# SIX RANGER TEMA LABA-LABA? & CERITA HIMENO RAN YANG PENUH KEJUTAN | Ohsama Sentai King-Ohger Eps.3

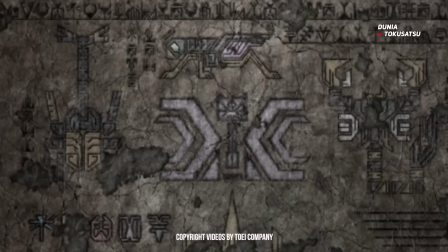636s
Terlebih banyak sekali rumor yang beredar ya bahwa Six Ranger
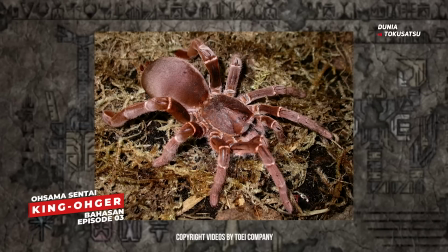641s
dari King Oja akan mengambil tema hewan laba-laba Dan akan memiliki desain atau warna putih ya teman-teman Sepertinya
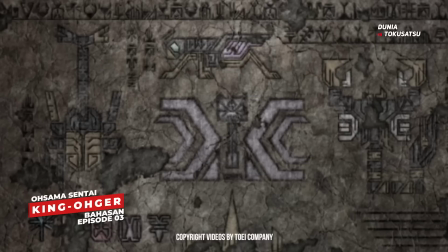651s
rumor ini akan menjadi kenyataan dengan adanya adegan ini Bila memang benar, Shugat laba-laba ini akan menjadi Shugat atau mecha utama bagi Ranger ke-6 tersebut
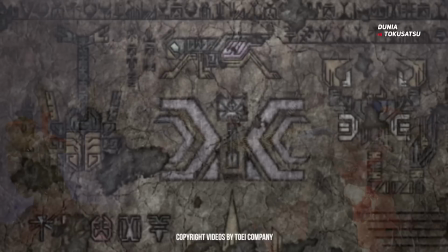663s
Tapi antah kenapa berpikiran bahwa ketiga atau keempat Shugat legendaris disini
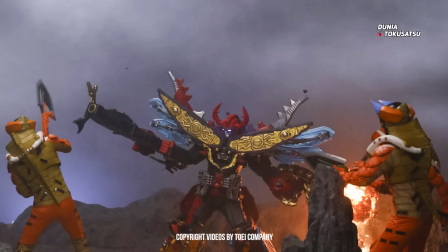669s
Mereka akan menjadi fondasi untuk menciptakan mecha robot utama bagi Six Ranger
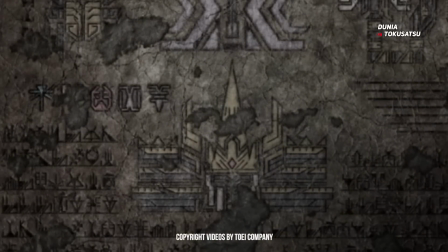676s
King Oja nanti Kita lanjut lagi ke ukiran yang terakhir yaitu ukiran dari tempat atau kerajaan dari Shugodam Apakah kerajaan atau singgah sana Shugodam ini nantinya bisa berubah menjadi sebuah robot raksasa?
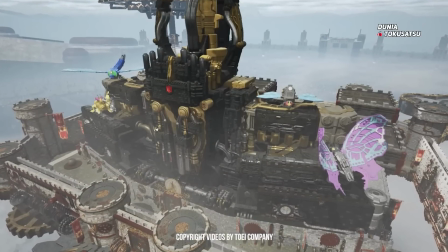691s
Sudah tebak sih jauh-jauh hari bila mana ini benar terjadi Karena ketika menonton episode 1 King
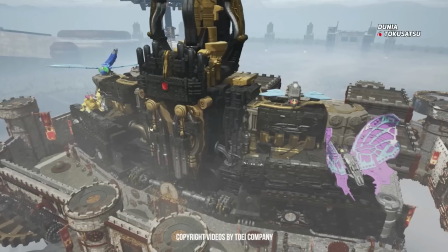698s
Oja Kerajaan Sugodam memang disinyalir bisa berubah menjadi robot atau mecha raksasa
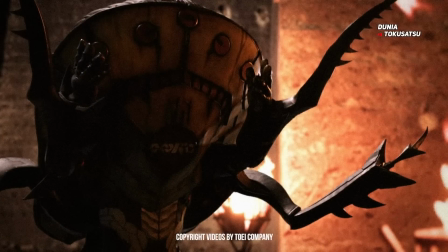705s
Kita lanjutkan lagi ke King Desnarak 8 Yang mengirim Kaijim atau monster mingguan berjenis hewan kumbang tai Yang disebut Funjim Dan kita sambung lagi ke adegan
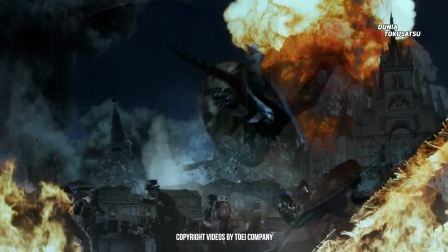720s
pertarungan melawan Bagnarok di episode 3 ini Berlatarkan di malam hari di negeri Isyabana Bagnarok
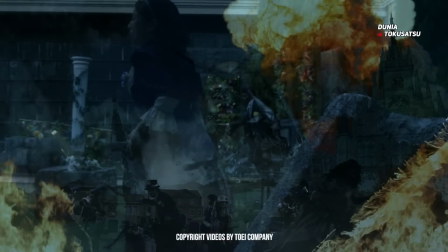727s
muncul melululantahkan kota Isyabana Asuka sekali di adegan-adegan tertentu yang memperlihatkan
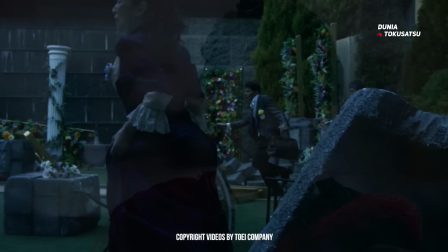734s
kekacauan yang terjadi oleh olah Bagnarok ini Gira yang sekali-kali dia ini suka berlagak
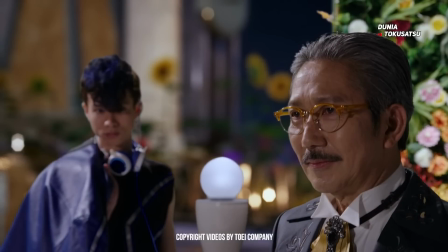741s
acting so jadi raja kejahatan Dia sekali-kali juga diperlihatkan ke kita semua
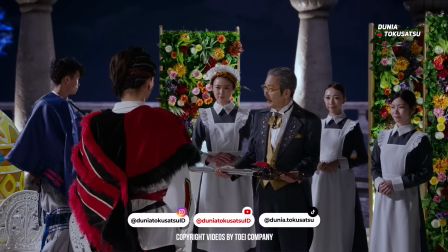748s
bahwa dia memiliki persona yang tentunya bijak dan pahlawan sekali sebagai seorang leader nantinya di King Oja.
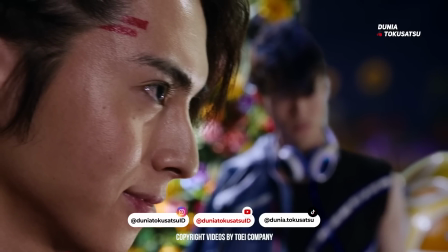756s
Aura-aura pemimpin dari Gira ini sudah terlihat di adegan ini.
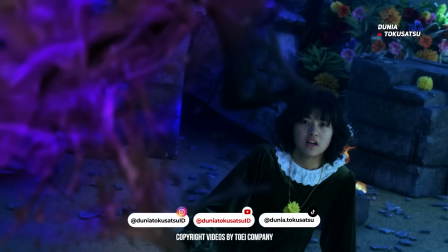761s
Momen yang paling bikin terpukau yaitu ketika Himenoran melindungi wanita muda yang pernah dia temui di pertengahan episode ini.
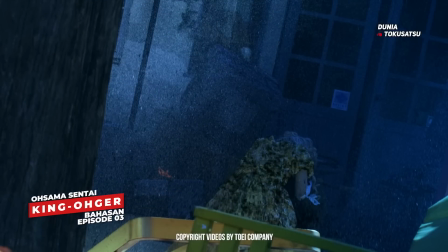768s
Himenoran melindungi dia dari semburan kotoran tai Dari hasil bagnarak funjim
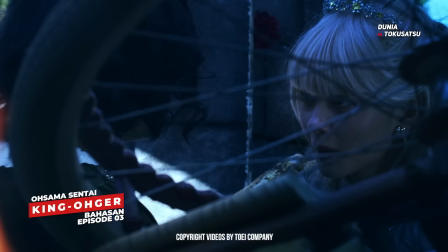775s
Himenoran yang anti kotor-kotor ini Relak kotor-kotoran Berlumuran tai seperti ini
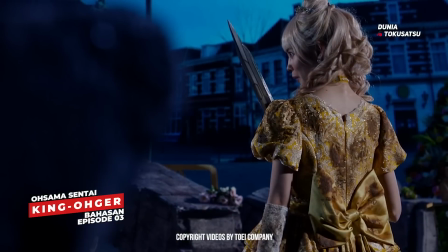783s
Demi melindungi seorang anak kecil Ini luar biasa heroik sekali Himenoran yang di publik
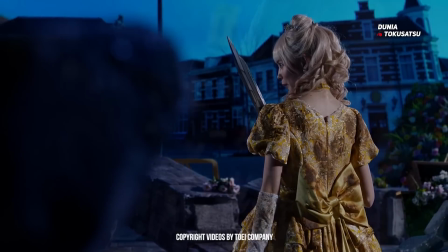789s
sering terlihat egois Tapi di adegan ini Dia terlihat heroik sekali melindungi seorang anak kecil dan ini
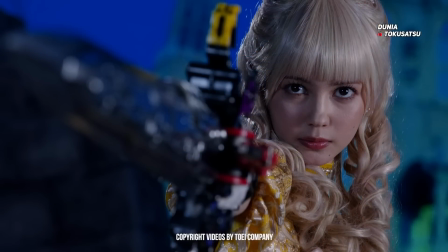796s
menjadi momen yang luar biasa sekali.
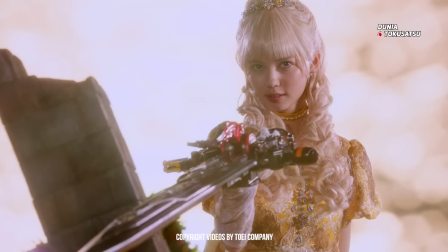799s
Ini membuktikan Himenoran merupakan seorang ratu yang sangat menyayangi dan melindungi sepenuh hati warganya dengan segenap jiwa raganya.
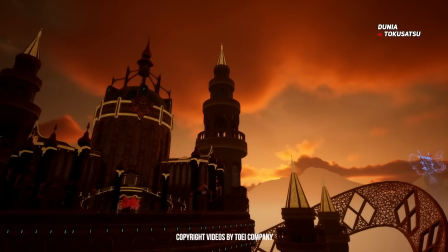807s
Adegan hands-in sequence dari Himenoran sebagai kamakiri oja diperlihatkan dengan balutan
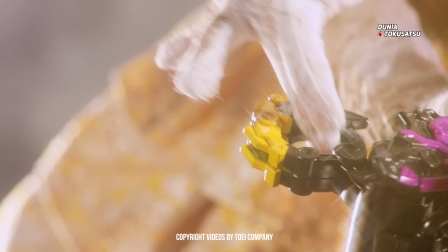813s
nuansa matahari terbit di pagi hari yang sangatlah indah sekali.
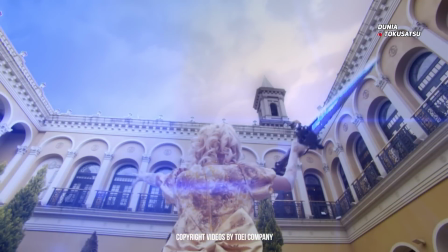818s
Adegan ini menggambarkan bahwa pahlawan dari negara Ishabana yang akan
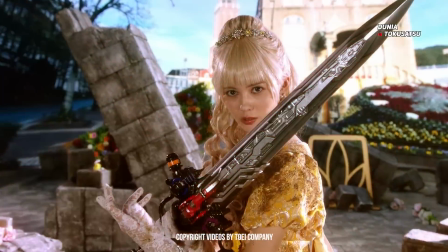822s
menerangi dan melindungi kota dari ancaman Bagnarok telah tiba.
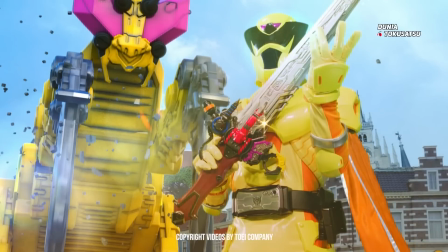828s
Sebuah penggambaran yang indah sekali. Atadinya berpikiran bahwa hensin sekuensi Himenoran akan terlihat ribet ya.
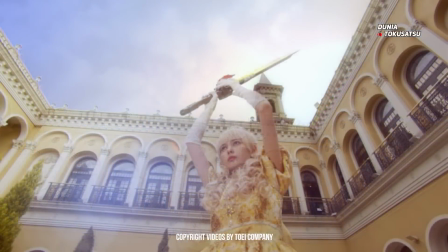836s
Tapi ternyata dengan menggunakan teknik slow motion seperti ini,
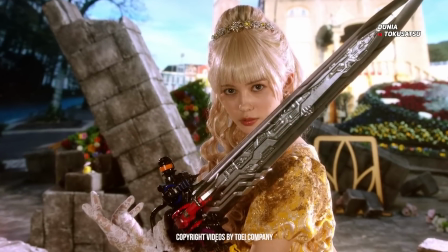840s
adegan pose Himenoran, hensin dia ini terlihat sangatlah anggun dan berkarisma.
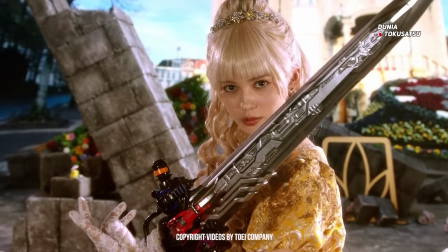847s
Luar biasa indah ya.